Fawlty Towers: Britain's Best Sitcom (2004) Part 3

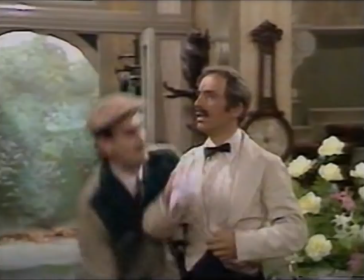I'm so sorry he's from Barcelona.
I didn't realize how strong John was until...
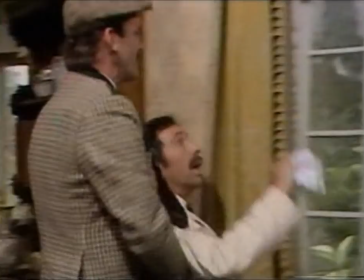I remember one occasion when it did hurt I'm staring at him lovingly.
Get a clean one. It's clean now.
And he goes, Emmanuel you're a waste of space.
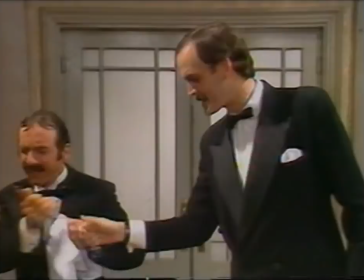And then I thought that was the end of it but no it then he runs the thing spoon down me and goes I found him physically ever so slightly out of control
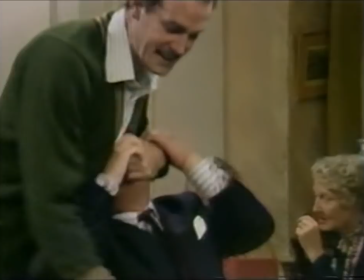when we were doing the scene at the table where he had to clamp his hand around my mouth it was clamped around my mouth and then he had to knock me out with a sort of karate chop and I think in rehearsal has said can you just pull that back a bit please because he He was giving me a terrible whack,
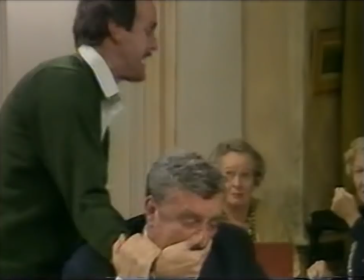and he's a big guy, you know, a big, strong man.
Sorry, yes. Don't worry!
It was great fun to do, great stuff, yes, and bloody painful.
No, no!
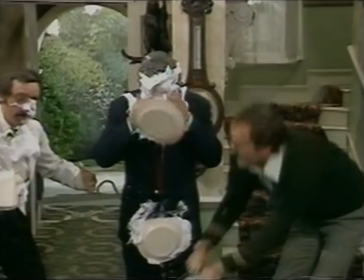Doof, doof, one in the cobblers, and fill the suitcase. I suppose I must, unfortunately, take some credit for the physical side of things in 40 Towers.
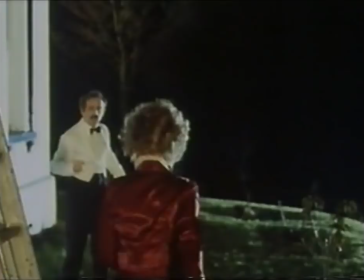I like Chardon-Foyder, I like cruelty.
Hello, dear. I'm just going to, er...
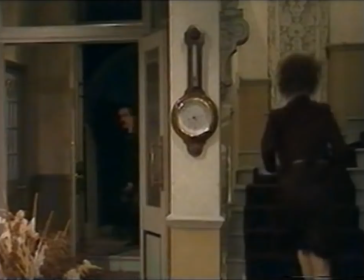The only problem I had with Prue is I could never get her to hit Basil hard enough.
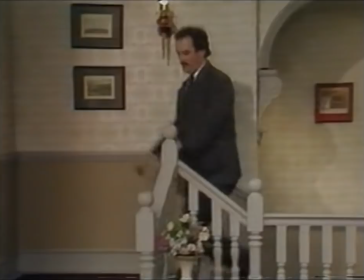It was terribly important to me that it would be done with a ferocity that would make us aware that she could be physically frightening as well as frightening in the normal female sense.
What did you hit me for? How dare you!
Did John Howard Davis say I hit him very hard or I didn't want to?
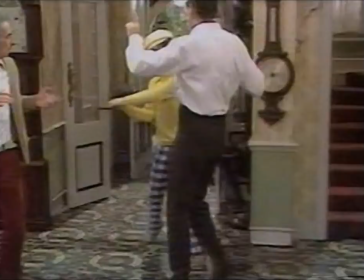He said you didn't want to. Well, he's a lovely guy. I don't want to hurt him.
Well, we all make mistakes, dear. Oh!
I like people being hit because I think it's funny was decreed that I would get a frying pan clad the bottom with cotton wool and
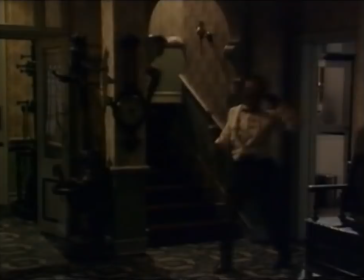Some fabric spray it down so it looked all burnt like the bottom of a frying pan stick it on the shelf and then come the evening Of course
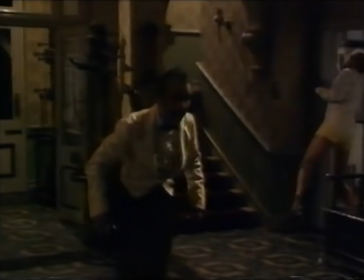the adrenaline's flowing John reaches round with his immense arms grabs the frying pan next to the one I've dealt with and and bangs Andy over the head like there's no tomorrow. If he didn't go out, he came jolly close to it. The layout of the hotel's clever from a television point of view, it seems to me.
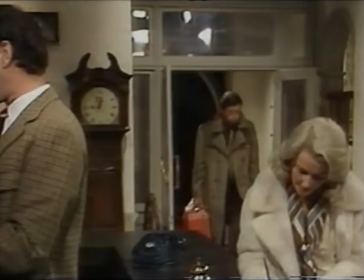I mean, one can overanalyze these things, but essentially you take it further and further away from the book at reception with the bookings in,
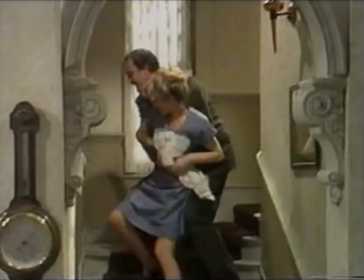and it gets more and more confused. Manuel doesn't know where he is most of the time. Basil doesn't know who's in which room a lot of the time, gets very confused.
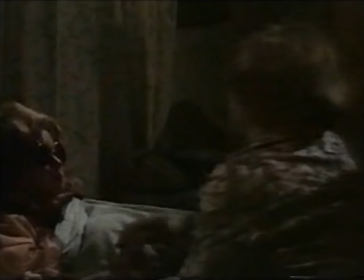The guests for the anniversary party aren't sure where Sybil is.
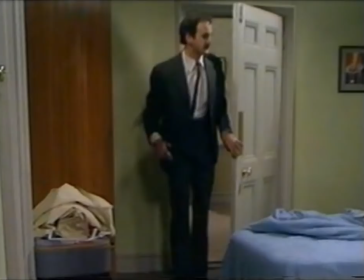There's an amazing capacity for mayhem just in the fact that there's this upstairs area with lots of different doors.
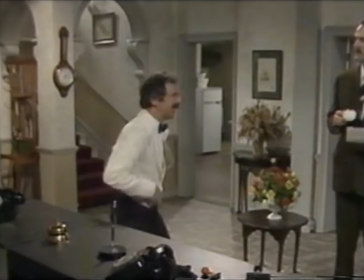And what was good about it is that the viewers got to know this building.
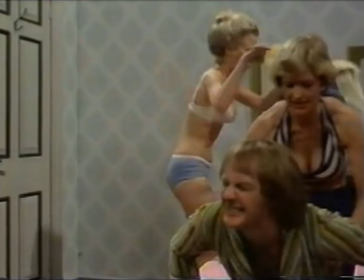There was the lobby there, the kitchen was there, the stairs going up to the bedrooms, and particularly these stairs, four steps down, five up.
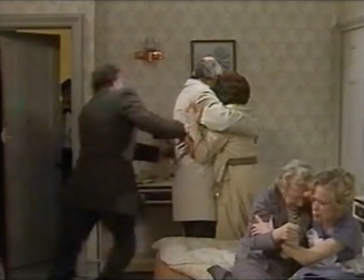We had to make these enormous sets to accommodate somebody of 6'5". The difficulty with that, of course, is they all shook with everybody rushing about and jumping up and down. And with the speed with which people moved, it did tend to wobble. And you could knock on the wall, and the whole wall, and even the door, you know, would go like that. There are moments, actually, if you look carefully, where the wall moves, where it really shouldn't move at all.
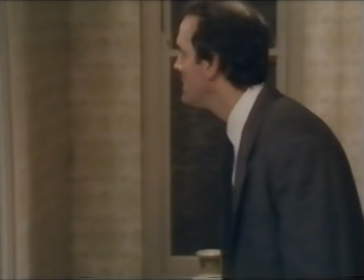Don't you dare try and come in here tonight!
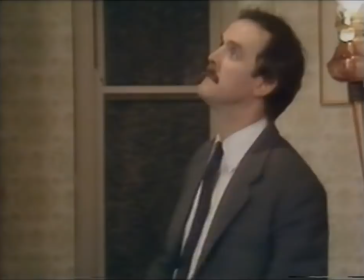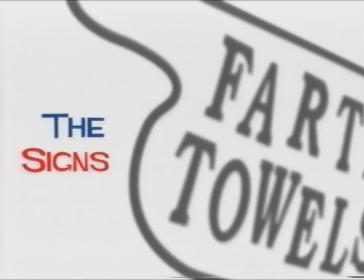In Fawlty Towers, every moment, every detail is made use of, even down to the signs.